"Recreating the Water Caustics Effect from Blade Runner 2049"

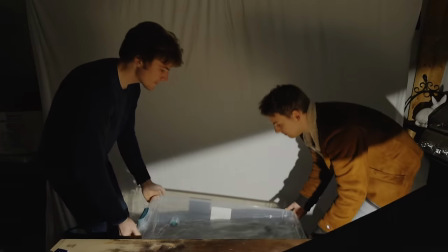247s
So we have to bring this onto the floor and shoot down into it.
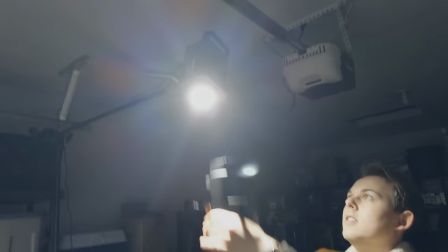252s
We used the Amran Spotlight SE to keep it off the background and on the water only.
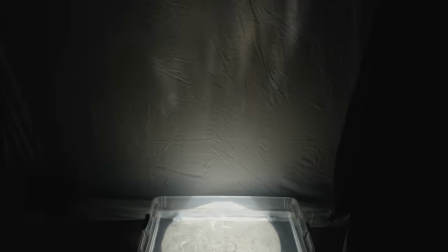257s
Focus the spotlight, move the water around, and that looks amazing.
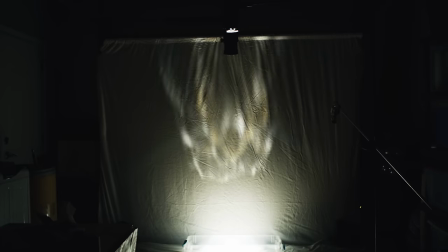264s
Now to apply it to our shot.
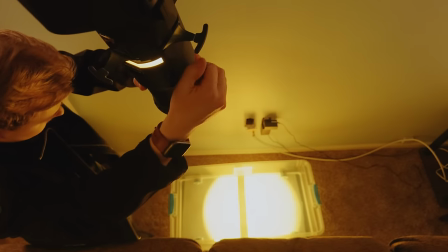Let's get this out of the way. It doesn't look quite the same as the shot in Blade Runner. We'd need to get a bigger container and put it further away from the background in order to get an identical effect. Just not something we can do in my living room. So it's cost-effective with an asterisk. But we did get clear ripples and those look great. Just a little too dark. This was one of the downsides of this effect. It's not very bright when compared to the Mylar.
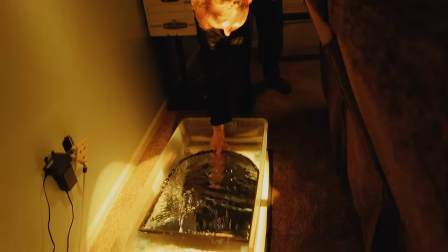298s
You can brighten the effect by adding something reflective to the container such as a mirror, but you end up with these clear areas of separation where the mirror stops.
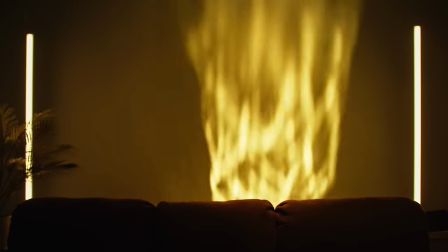306s
Additionally, the water ripples become less obvious this way. So it's on to method three.
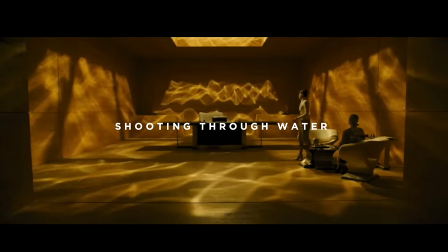314s
This final way is what I feel looks the best. But is it worth the hassle?
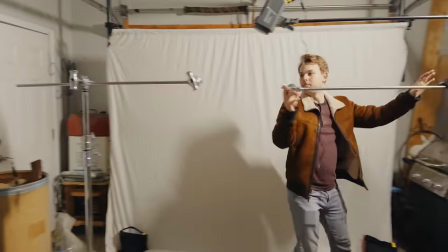321s
Rigging water up high can't be easy.
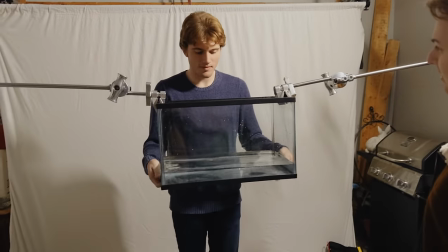328s Let it go. Ooh,
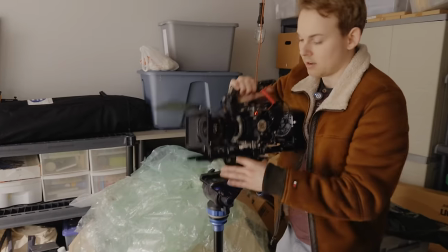334s on the ground.
Our garage test was limited. We don't have much ceiling space to bring the water up high.
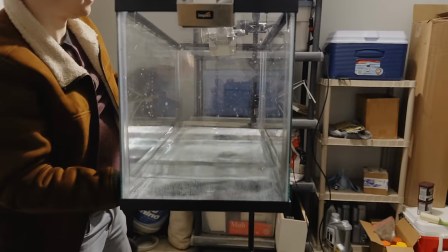344s
But even if we could, the fish tank was so heavy, I had concerns about raising it up.
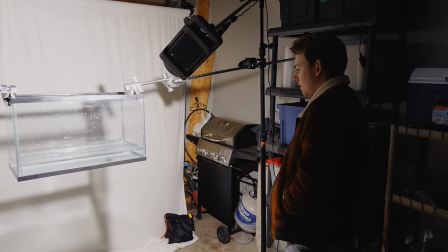349s You know, we have to do this again tomorrow at a much greater height.
From the little testing we did, though, this is going to look great if we can figure it out.
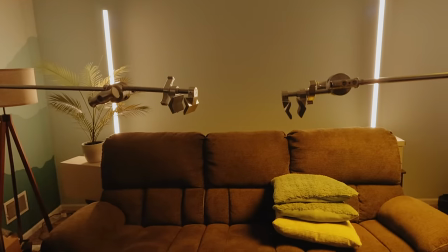360s
Our first hurdle to overcome was the weight of the fish tank. We needed something lighter, so who's to say we have to fill it up so high?
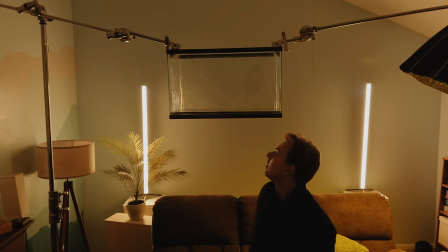368s
Doing the effect this way, you don't actually need much water, so we could rig it up high somewhat safely.
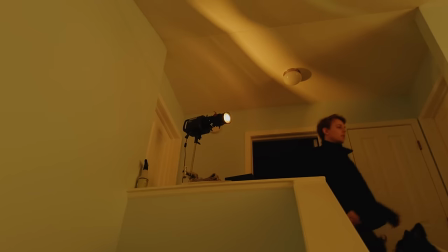375s
We kept the spotlight on our light and set it up at the top of the stairs to shoot through the water and onto the wall.
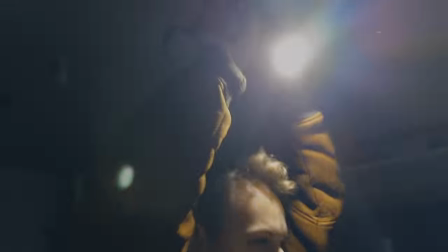382s
From our tests, we found that the further the light from the water, the better the effect looked. More in focus, so to speak.
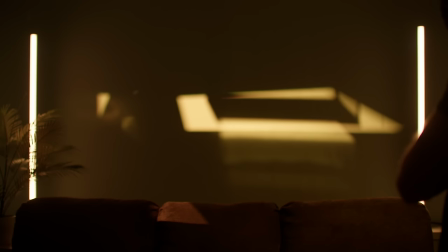393s
But when we tried this, it became clear this wouldn't work.
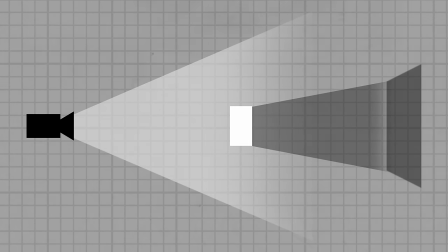399s
The further our light is from an object, the smaller that object's shadow becomes. For all intents and purposes, we're calling the effect the water's shadow.
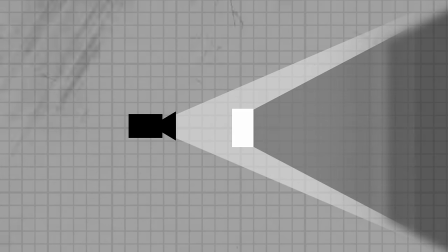407s
To make the shadow bigger, we'll need to bring the light closer. But as the light gets closer, the less in-focus the effect is, meaning we're not getting clear water ripples.
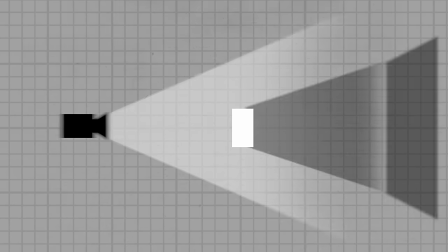415s
So no matter what we do, we're stuck. We either can't have a big effect or we can't have a clear effect.
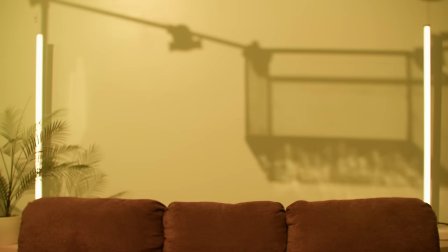421s
And to make matters more complicated, we found that the effect was more in focus without the spotlight, which is confusing because the spotlight makes the light focusable. Admittedly though, I'm not entirely sure how spotlights work. So I was ready to give up.
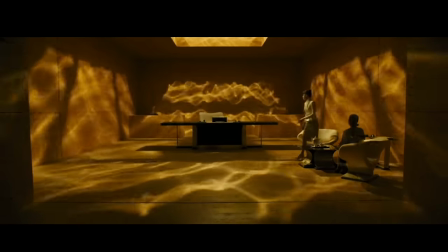435s
We sought to answer the question of whether or not doing water caustics this way is worth it. So not being able to do them with my resources answers the question. And then a friend of mine did something simple.
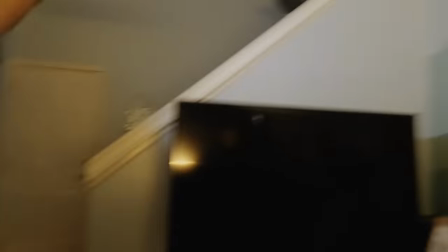445s
He pointed a phone flashlight up through the water, and I was shocked to see, in focus, clear, crisp ripples on the ceiling. Why does a crappy little phone flashlight work? And then it hit me. The phone flashlight is a tiny light source.
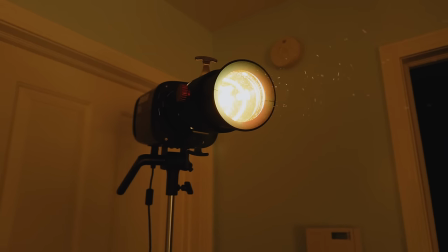461s
The spotlight is a larger light source than the bare bulb. And the reason the effect looks better as the light gets further away is because the light source gets smaller relative to the fish tank.
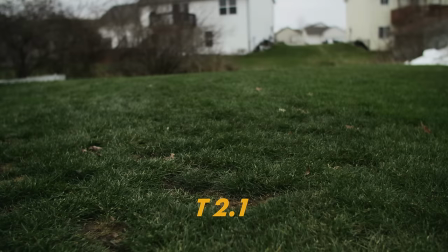471s
Smaller light source. Just like how closing the aperture to your lens makes everything more in focus, so too does making your light source smaller.
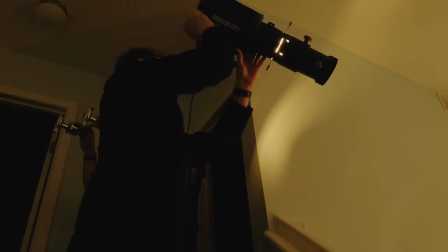479s
We set up the fish tank further back, brought the light closer, and used this black tin foil called cinefoil to make the light source smaller.
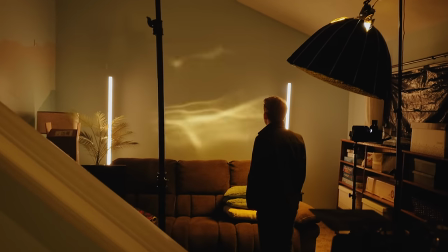487s
Three hours later, and we have this.
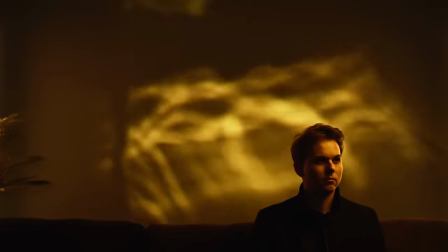494s
We didn't just settle for these tests alone.